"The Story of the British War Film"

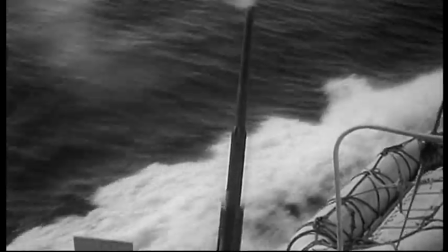46:03 The movie works as a metaphor, showing all levels of society pulling together aboard the ship of state.
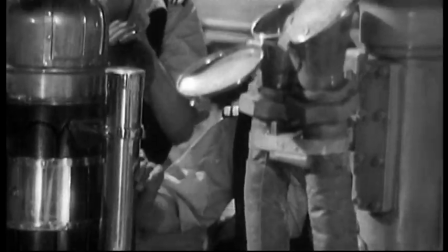46:09 Its leader was Captain Kinross, played by Noel Coward, who directed the film too.
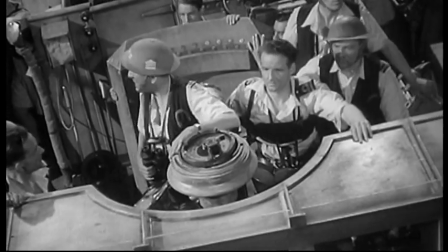46:14 I'm afraid we're going over. Pass the word for the hands not of the guns to cast loose the Cardiff floats.
Noel saw in this extraordinary story of actually failure a microcosm of England in defeat, grace under pressure.
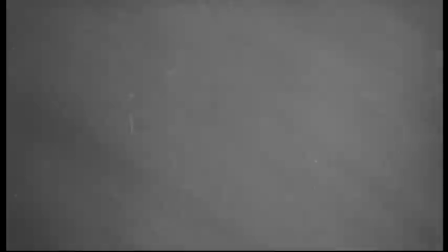46:33 And he realized that one of the great things about the English, which he understood very clearly, was that they could be good in defeat.
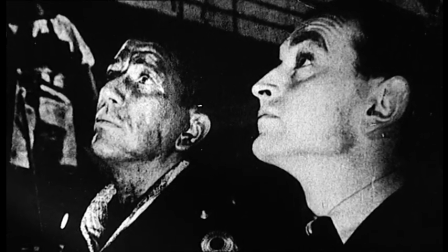46:43 Coward had never directed in his life.
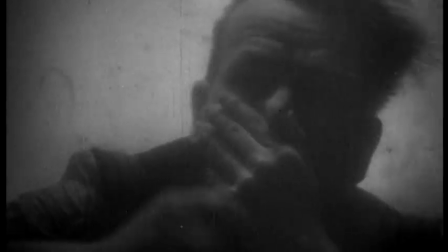46:45 He was completely out of his depth, but he was bailed out by a young editor who came along and gave the film a structure, a fellow called David Lean.
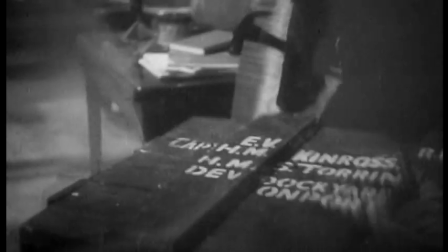46:54 One of the things that he does is to introduce flashback for the story, so that you've not only got what's happening in the here and now, which is the ship has been sunk and the men are in the water,
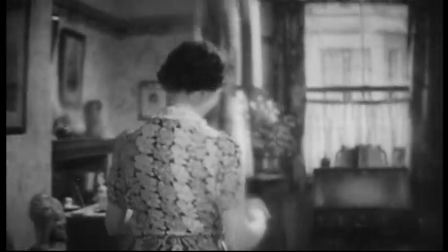47:06 but also the men's home lives.
Here's the paper, dear. It's nearly 1:30.
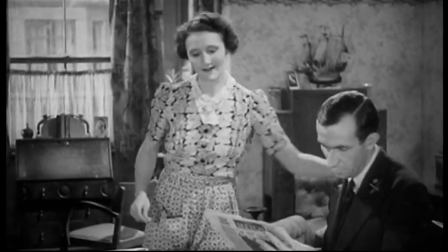47:11 I shan't have time to do more than look at the headlines. There you are, then. Don't look too good, does it?
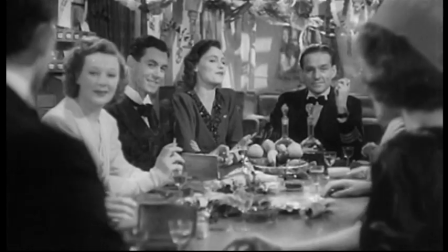47:15 Oh, you can't believe anything they say.
Britons having breakfast and drinking Christmas sherry.
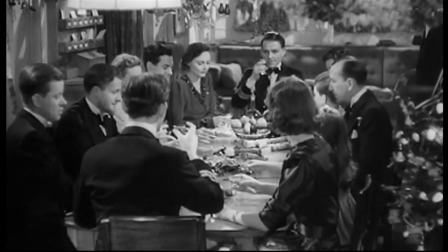47:20 That's what the film's audience was fighting to protect. And look at Richard Attenborough here.
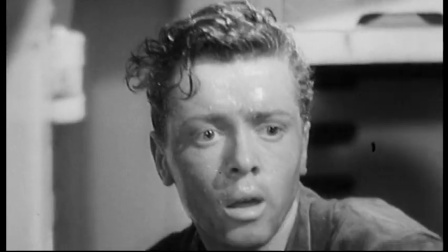47:27 His goggle-eyed terror would have certainly struck a chord with many an enlisted man. Although the crew all behaved very well, there was one poor, pathetic little character who deserted his post.
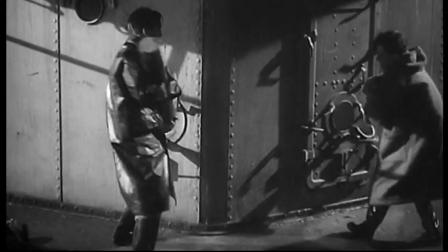47:41 There's no ambiguity here. Do your duty, or get a tongue-lashing from men like Noel Coward.
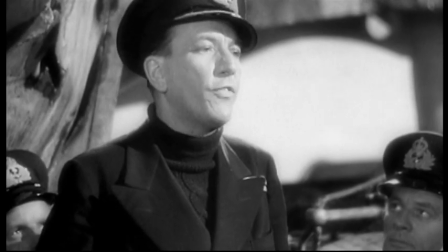47:48 I suppose in a way it's gratifying to feel that out of a ship's company of 244 men, 243 have behaved as I hoped and expected they would.
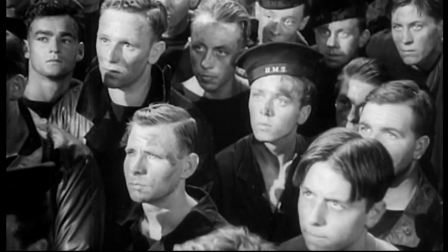47:56 One man, however, did not.
Noel wrote a speech talking to the whole crew without naming the person concerned,
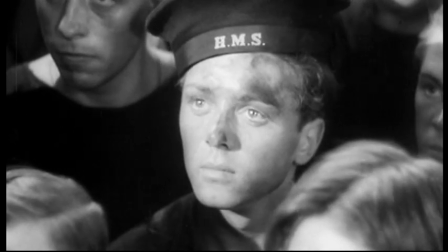48:05 but of course cinematically there was a close shot of me, said that one person on board did not behave as he should have behaved.
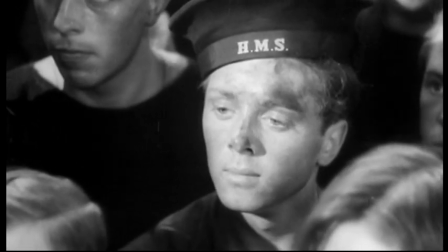48:12 This man has only been in the Navy for 6 months. He's only been in this ship for 2 months. I feel that in that time I should have been able to make it clear to him that I did not expect and would not tolerate such behaviour.
It was the part that determined what I played for the next 10 or 20 years, the sort of quivering psychopath on the lower decks of Her Majesty's Navy.
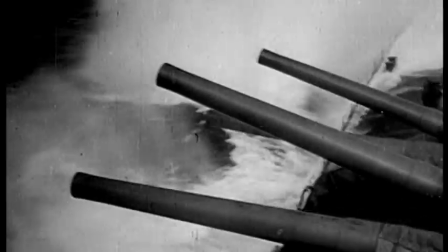48:32 The politicians might not have been keen on the film, but it did gain royal approval.
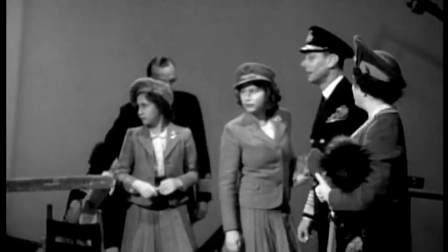48:37 They even visited the set. Elizabeth, our present Queen, was 14.
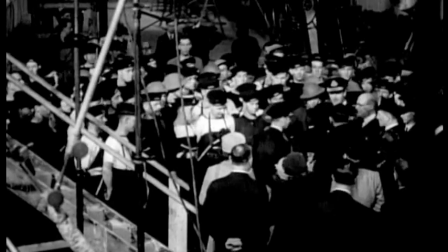48:44 Margaret was 11. And we piped them aboard our destroyer.
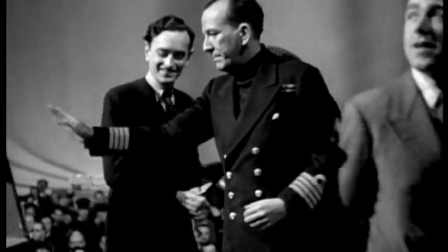48:50 And Noel made his speech that he makes in the film.
There may be less than half the Torrin left.
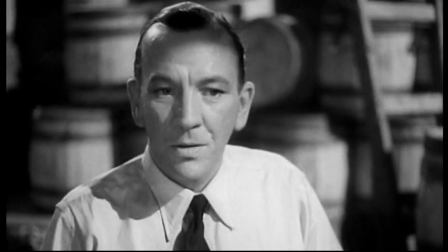48:57 But I feel that we'll all take up the battle with even stronger heart.
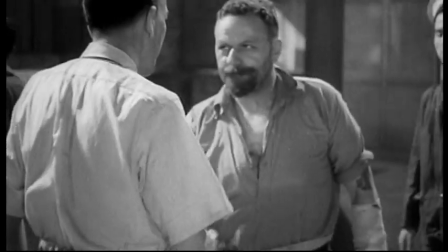49:03 It was an absolute classic.
Goodbye, sir. Goodbye, Hickey.
And by God, it was what we needed.
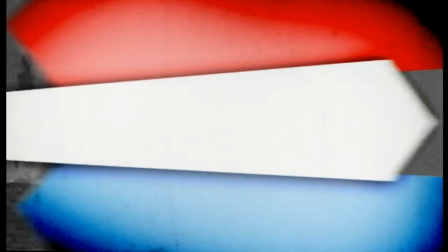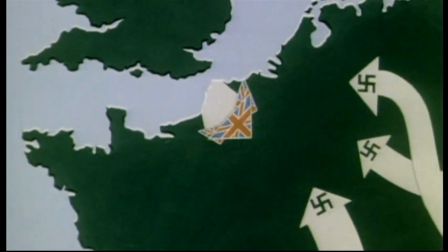49:18 Kidding, Mr. Hitler.
But what about the war being fought on the home front?
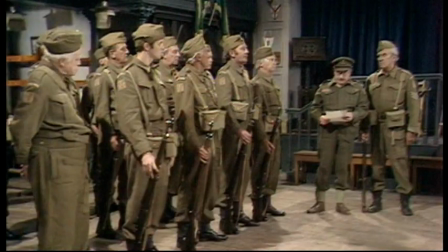49:23 Today, this is the abiding image of the Home Guard.
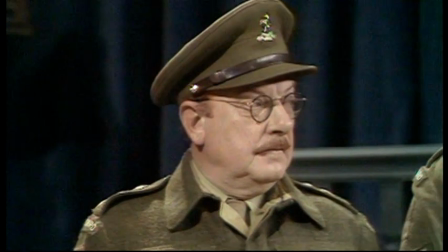49:26 Can't imagine this lot forming an insurgency capable of garrotting a German army of occupation one by one, can you?
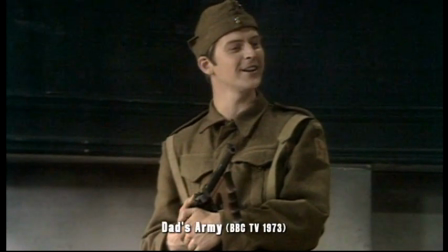49:33 Whistle while you work. Hitler is at work. He's half army, so's his army.
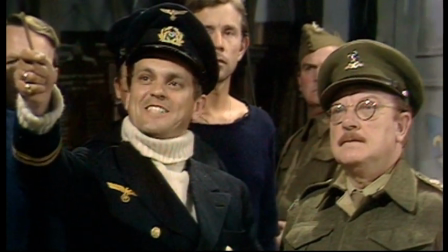49:39 Whistle while you... Your name will also go on the list. What is it?
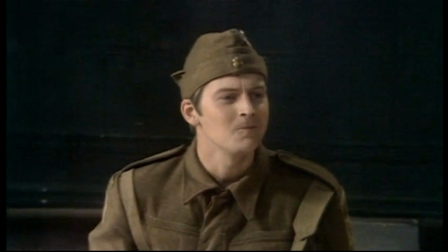49:45 Don't tell him, Pike. Pike.
But that's what the British resistance would have been forced to do had the Nazis landed.
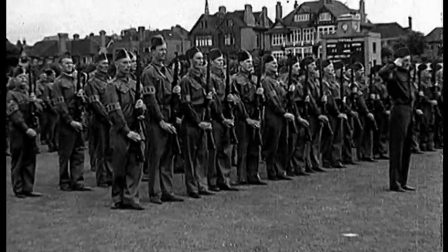49:52 And one film, Went the Day Well, showed how brutal it would be.
Whitsun weekend it was, 1942.
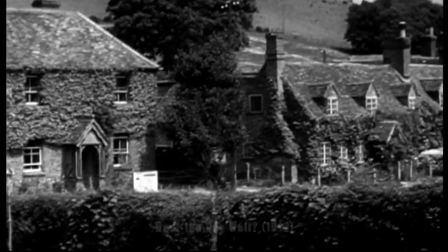50:01 As peaceful and quiet here then as it is now.
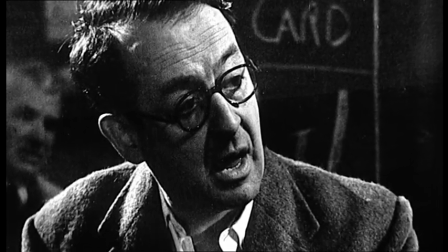50:05 The director, Alberto Cavalcanti, had a background in documentaries, and it shows in this plausible take on the unthinkable.